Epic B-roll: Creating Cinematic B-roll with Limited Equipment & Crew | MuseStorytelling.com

Right now, I am in a go zone. You can see that there's light and shadow on my face. There's some definition. Right now, as I come this way, I'm entering a no zone. The sun is directly behind the camera and we lose all that shape, right? It's very flat. It's also incredibly hard to look at. As we come back over here, we get back into a go zone. The shape returns to my face. You can see that there's more definition. But notice the background here is pretty dead because there's no sun falling on it. So compare this go zone to this go zone. That one looks way better because the light's also on the background. So this will be our primary location, primary go zone. No zone facing the sun, back to a secondary go zone, not as nice, and then the back is going to be also a no zone, looking at that silhouette. You can get a creative shot, but you don't want to live here. This right here is our go zone, where we're going to live because of that shape and because of that nice balanced light.
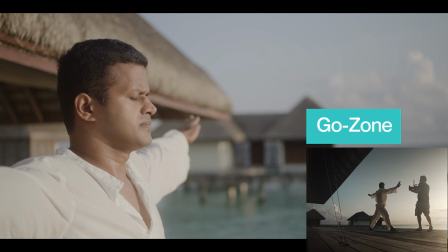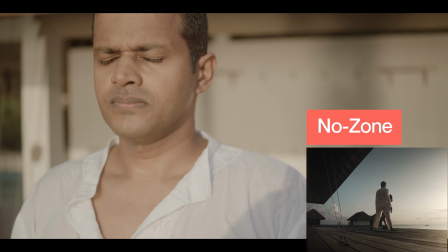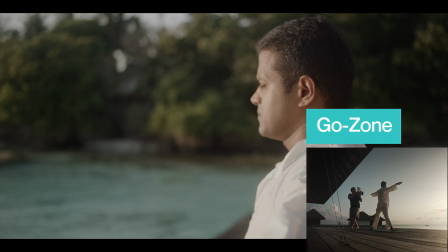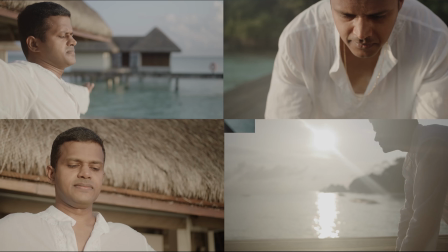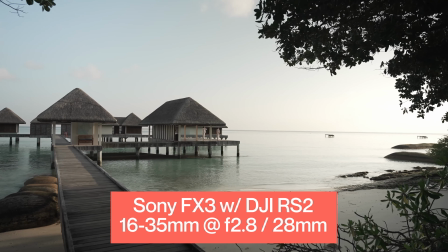9:44 Now, for this scene, I'm going to use both the gimbal and the Red Monstro.
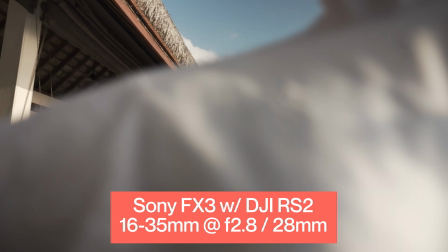9:50 I'm going to use the gimbal to get some subtle little dolly shots, the wide shots, bringing us into the scene.
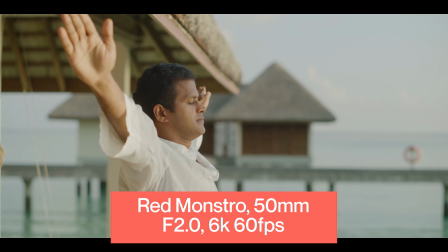9:54 And then I'll use the Monstro to get in tight and get our close-ups and to get some really interesting compositions.
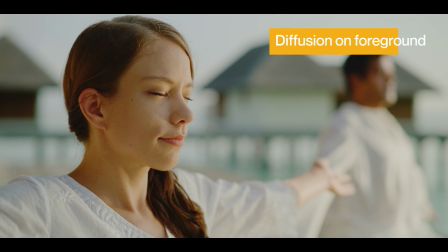10:00 Now as I get close, I can again use that diffusion to soften the light,
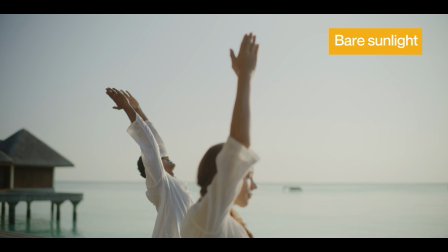10:04 and as I shoot wider, we'll pull the diffusion out and we can use the sunrise light as is. Okay, so the critical thing with the light here is to listen, to be intentional, to know where it is and to plan it out, so you only need to gently modify the light to get a great look.
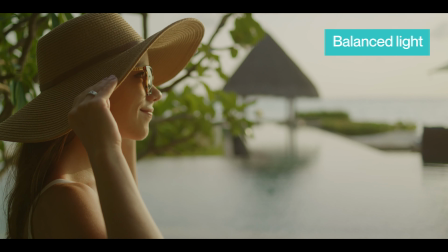10:20 And remember, to make high-end visuals, you want to balance your light, avoiding having anything blown out,
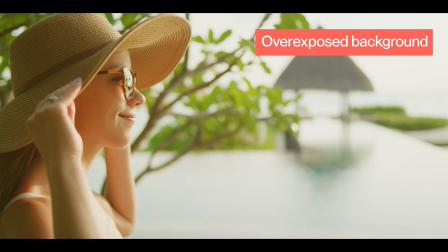10:26 as that's going to feel way less intentional and way more amateur or raw. Okay, so as we move into art, now this is something that I didn't used to pay attention to.
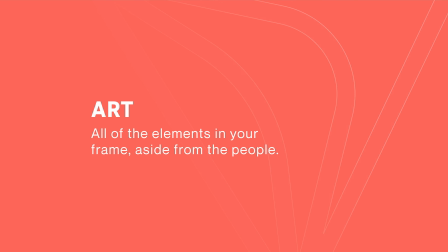10:36 I mean, I assumed it was somebody else's problem, whether that be the client or the talent. Now, as I've gained experience, I've started to realize that I'm the one that's going to be ultimately responsible for the visuals I create. And so we work really hard to consider what people are wearing and what's in the background and think through the colors and patterns and how everything in a frame fits together. I try and break down the scene into two main components: the foreground, which is often going to be the talent or people, and that's going to be what they're wearing and how they're styled,
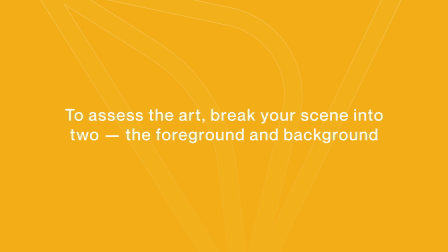11:07 and then the background, which is where you're filming into and what elements you're going to find there. So we're at the Marine Discovery Center and we're going to be filming coral restoration. Now the challenge is, you can see where the frame is set up over my shoulder here. It's just against this blue wall and it really isn't all that flattering in terms of art and background. So what we want to do is look around and try and find something that might be a little bit more relevant and look better. And so all around here, it's just largely signage and it's really not going to look good. But when I walk back to the turtle rehabilitation tanks right back here,
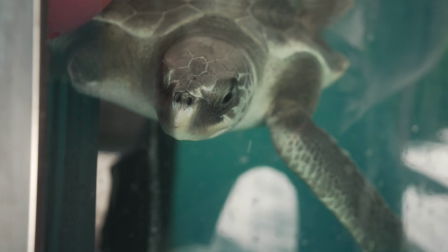11:41 what you'll notice is in between, there's this really nice big patch of green that we could film.
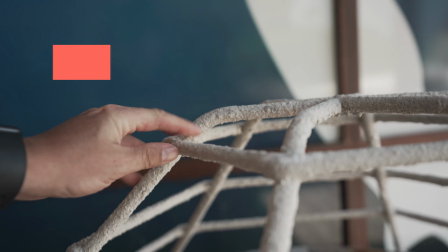11:46 And so by moving everything down here and using that as our background, all of a sudden it's going to look way better. Now, if you notice the light here is just a tad harsh, hold on, we'll come to that later. Or for this interview, there was a desk in the corner and nothing on the wall.
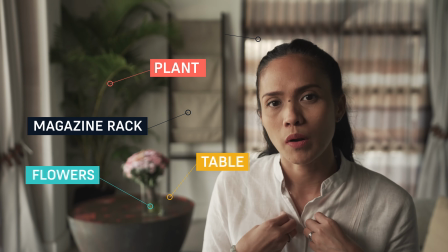12:03 But by pulling that desk out, bringing in a plant instead, adding in a magazine rack, the background all of a sudden has so much more life. The key here is to decide where things happen. Now, let the light guide you so that you have options, and then choose a setting that allows for a nice background.
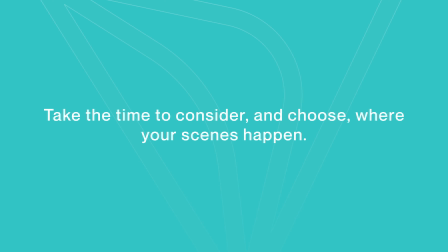12:21 Try to take a moment to really add or remove elements to improve the look of your frame.